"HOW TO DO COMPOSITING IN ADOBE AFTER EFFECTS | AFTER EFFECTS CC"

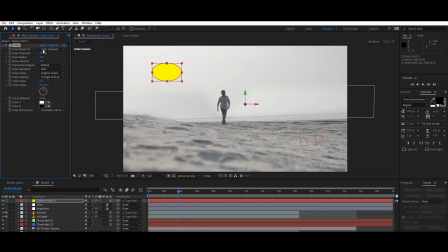[8:23]
So now we're gonna make this layer 3D and loop it with the null layer so that it moves along with the null points. Now we're gonna work with the color of the sun.
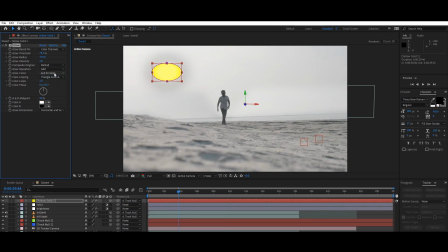[8:39]
Always keep that in mind, that all the mask layer which you put on top of the source layer, that is the main clip, is connected, or else the mask layer or the character is gonna float on top of the clip and it's not gonna look realistic.
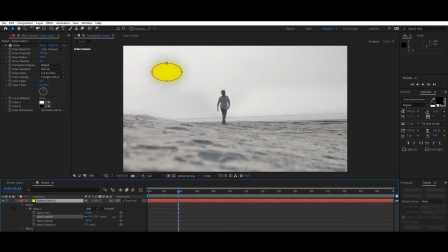[8:57]
So yes, now these are some characters which you can change so that your object looks different, but we're gonna not do anything.
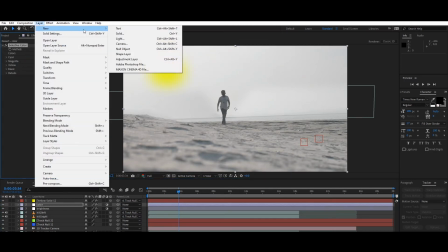[9:08]
We're gonna increase the feather so that the sun dissolves in the sky.
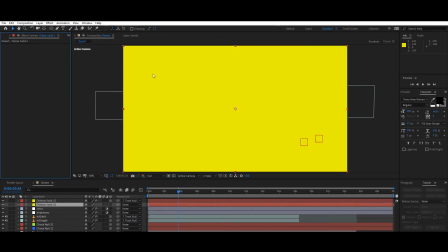[9:15]
Yes, increase the feather. Now the sun has dissolved in the sky and it looks like a sun, not like a ball of yellow ball on a sky.
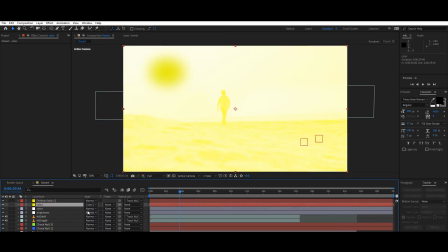[9:26]
So now we're gonna change the color of the scene,
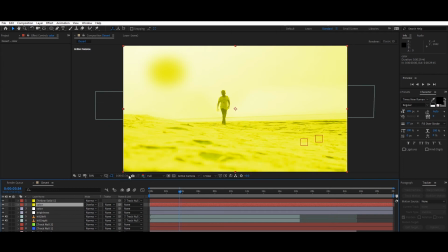[9:29]
select the same color as it's on of the sun, and we're gonna change the blend mode to soft light.
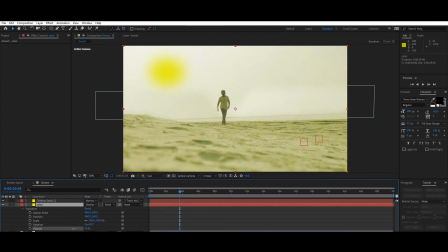[9:38]
Name it color, the blend mode to soft light. It's not soft light. Yes, overlay. Sorry, soft light. Okay, overlay is gonna work. Let's decrease the opacity.
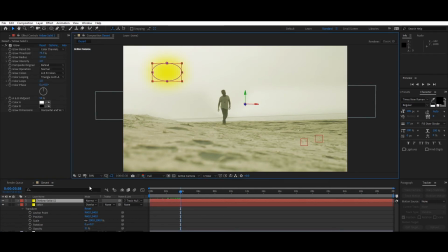[9:53]
After decreasing the opacity, you can see that the color is quite, it looks like a desert, almost like a desert. You can do lots of color grading and make it look like a real desert, but we are doing the shortcut because I don't want to waste your time.
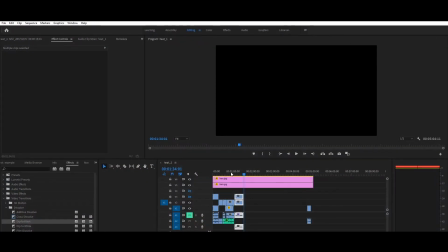[10:12]
I want to show you the composition technique in a 3D way. So yes, this is the sun.
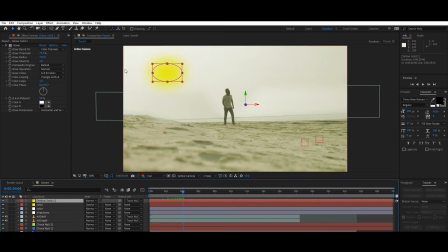[10:20]
Connect it with the direct null so that the sun moves along with the scene, the main clip. And yes, you can see the difference. We need to
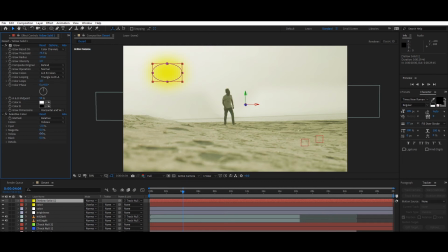[10:36]
decrease the opacity of the sun so that the sun doesn't look like a yellow ball, but it dissolves with the sky. So let's go to color correction, go to selective color,
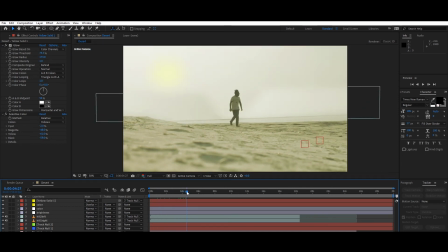[10:51]
yellow, and play with the characters so that until the sun disappears, until the sun dissolves. Yes, almost. Yes, it looks like the bright point is the sun.
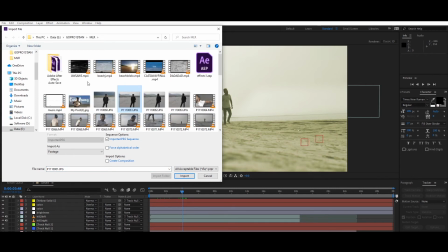[11:06]
Almost a little bit of yellowness is there.
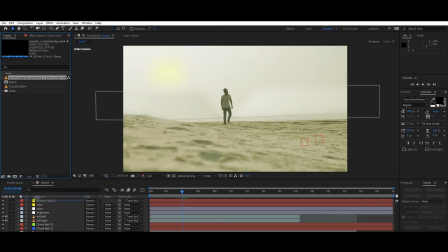[11:10]
And next thing we're gonna do is add some lens flare, because the sun is in front of the camera, so it's
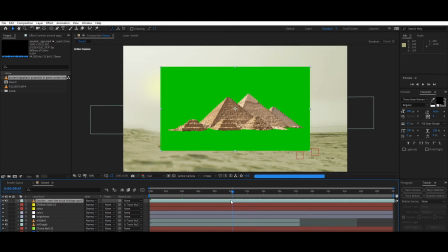[11:19]
gonna obviously throw some flare on top of the lens. So I have downloaded this clips from YouTube, free to use videos.
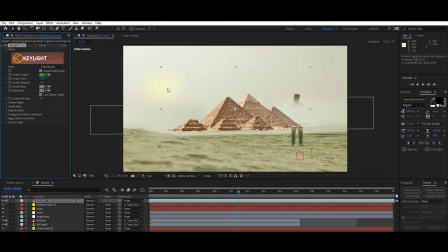[11:34]
Add key light, that is chroma key. Place the pyramid on top of it.
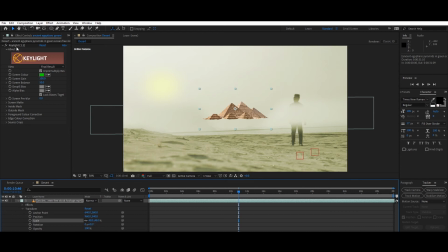[11:43]
If you are an intermediate learner, I'm gonna touch each of the points, like how to use chroma key, how to use key light, how to do the
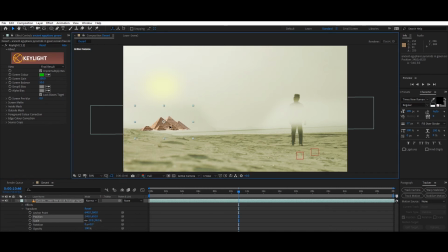[11:56]
masking and animating everything. But now I just want to show you how we created a desert scene out of a normal regular scene taken from a riverside.